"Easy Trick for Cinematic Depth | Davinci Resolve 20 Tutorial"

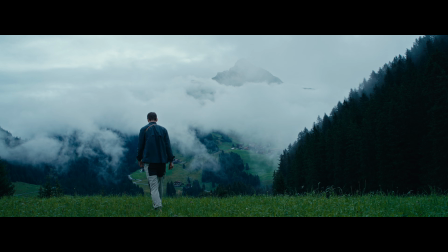[0:01]
So I just got back from a shoot. I have this beautiful shot right here, but it's missing a little something. Now luckily there are a few ways we can add a little bit of depth in DaVinci Resolve. So here in the project I have a simple grade setup.
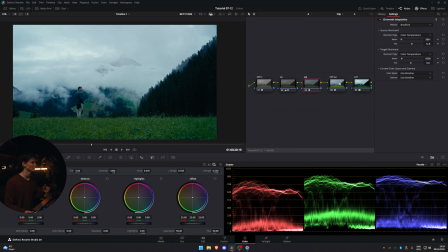[0:14]
A CST in that transforms it to area wide gamut, exposure, white balance, CST out to Cineon film log, and then one of Resolve's film LUTs. And we're going to be working after the final conversion. So the first thing I want to add is a little bit of blur on the edges.
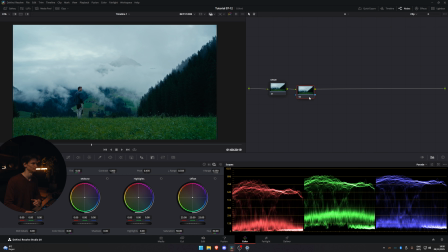[0:29]
Just like an anamorphic lens, a little bit of stretch. So we're gonna call it stretch. And we're gonna apply a directional blur. I'm gonna put the angle to zero.
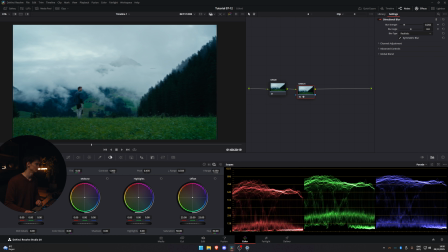[0:45]
Lower the blur strength. Then we're gonna apply a circular mask.
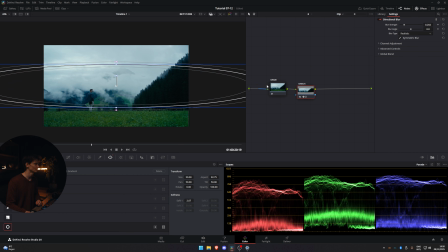[0:53]
Make it very wide, way wider than the frame, but roughly the same height.
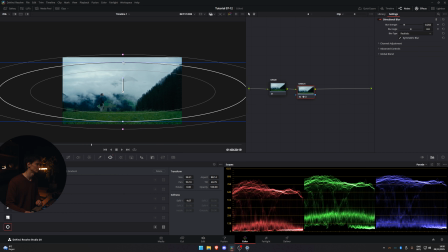[0:58]
Fade out the edges and make this roughly the same height. Then we're gonna invert the mask.
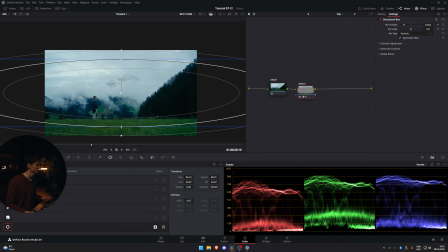[1:08]
Then we can adjust this to be however strong we like, and then it adds a little bit of blur to the edges.
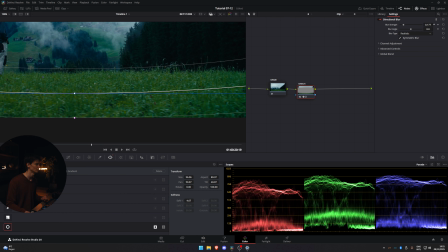[1:17]
So we can lower the blur amount. I think 0.2 looks about the best.
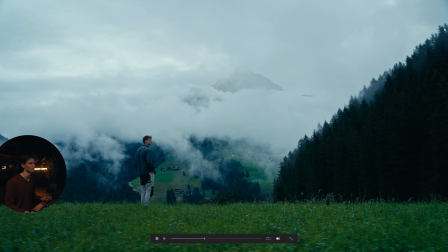[1:25]
And there we go, we added a slight little blur that you see up here in the trees, as well as down there in the grass. It adds a little bit of depth and takes away a little bit of detail in the front to draw our eye more towards the main character. Now I shot this on my Tamron 28-75, which is a modern lens. It already has a little bit of chromatic aberration and some other artifacts, but I want it to look a little bit more finished. So what I'm gonna do is I'm gonna add a note before that real quick, call it aberration.
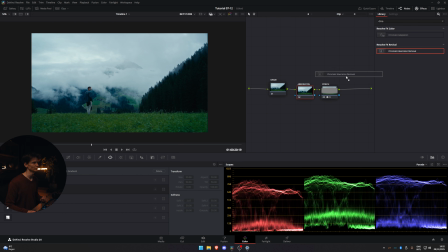[1:54]
Here you can type in chromatic aberration removal, you can apply it,
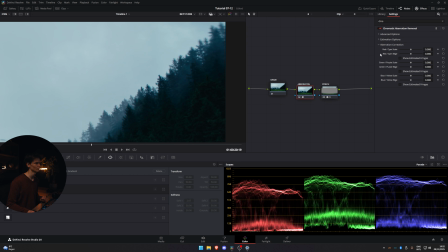[1:58]
and then if we zoom in here, what you can do is pull this one all the way towards right, and you'll see that on the edges there's a little bit of aberration going. You can do a little bit of the same with the yellow one, like that, to make it a little bit more interesting.
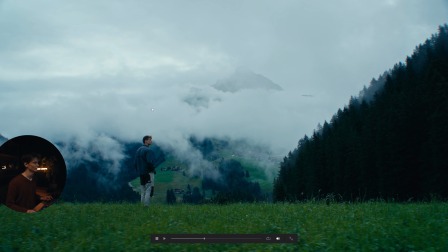[2:16]
And now you'll notice that in all the high contrast areas, like up here, here, maybe a little bit around the character, there's a little bit of chromatic aberration. This makes a great difference in differentiating between the background and the foreground, and adds just a little bit of character to the footage. We can go much further and get much more creative if we wanted to. For example, we want to add a different kind of blur.
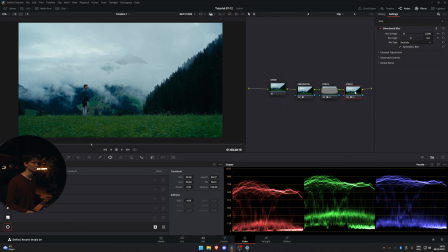[2:37]
We can add another note. We're going to copy the stretch blur, call it swirl, for example. But instead of using a stretch blur, we can use a radial blur. We can put the radial blur on the footage.
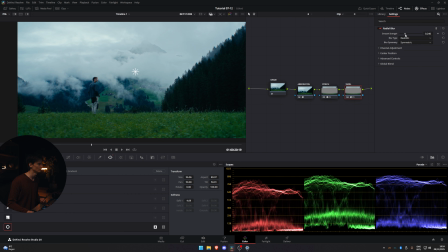[2:51]
Make it stylized or realistic, it's up to you. You can add a little bit, turn off the stretch real quick. Then we can make most of our adjustments with the controls. So we're gonna go in here, grab the mask, edit the mask real quick.
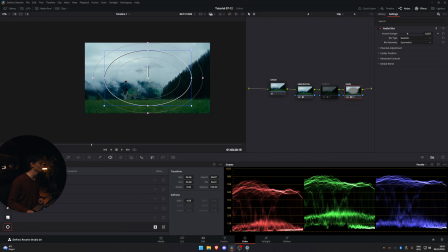[3:06]
And there's plenty of ways we can change this mask to look more appealing, let's put it that way. So we're gonna focus it on me.
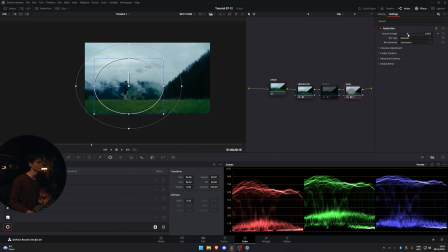[3:21]
Much more blurred, and then we can lower the strength just a lot.
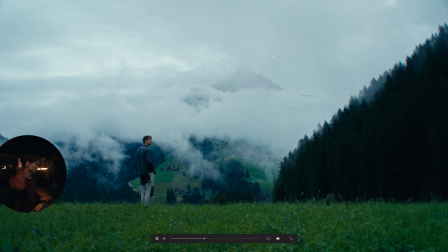[3:28]
And as you can see, everything around me is a bit out of focus and there's a bit of a swirl to it. This also adds a lot of focus on the character. If that's what you want and you didn't get around to shooting in a wider aperture, there you go.
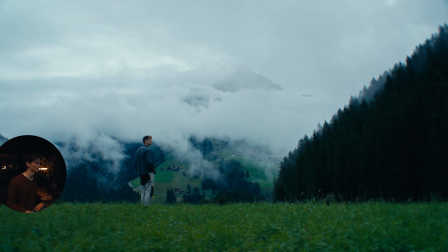[3:45]
And this is a more stylized effect that also stacks with the other one if you wanted to. As you can see, you now added a lot of depth to the footage, from going from something that's completely sharp to something that's a little bit more characterful. Of course, these are extreme examples and I don't recommend putting the settings this high, but if you need it for a dream sequence or something similar, it's very useful to know how to do it.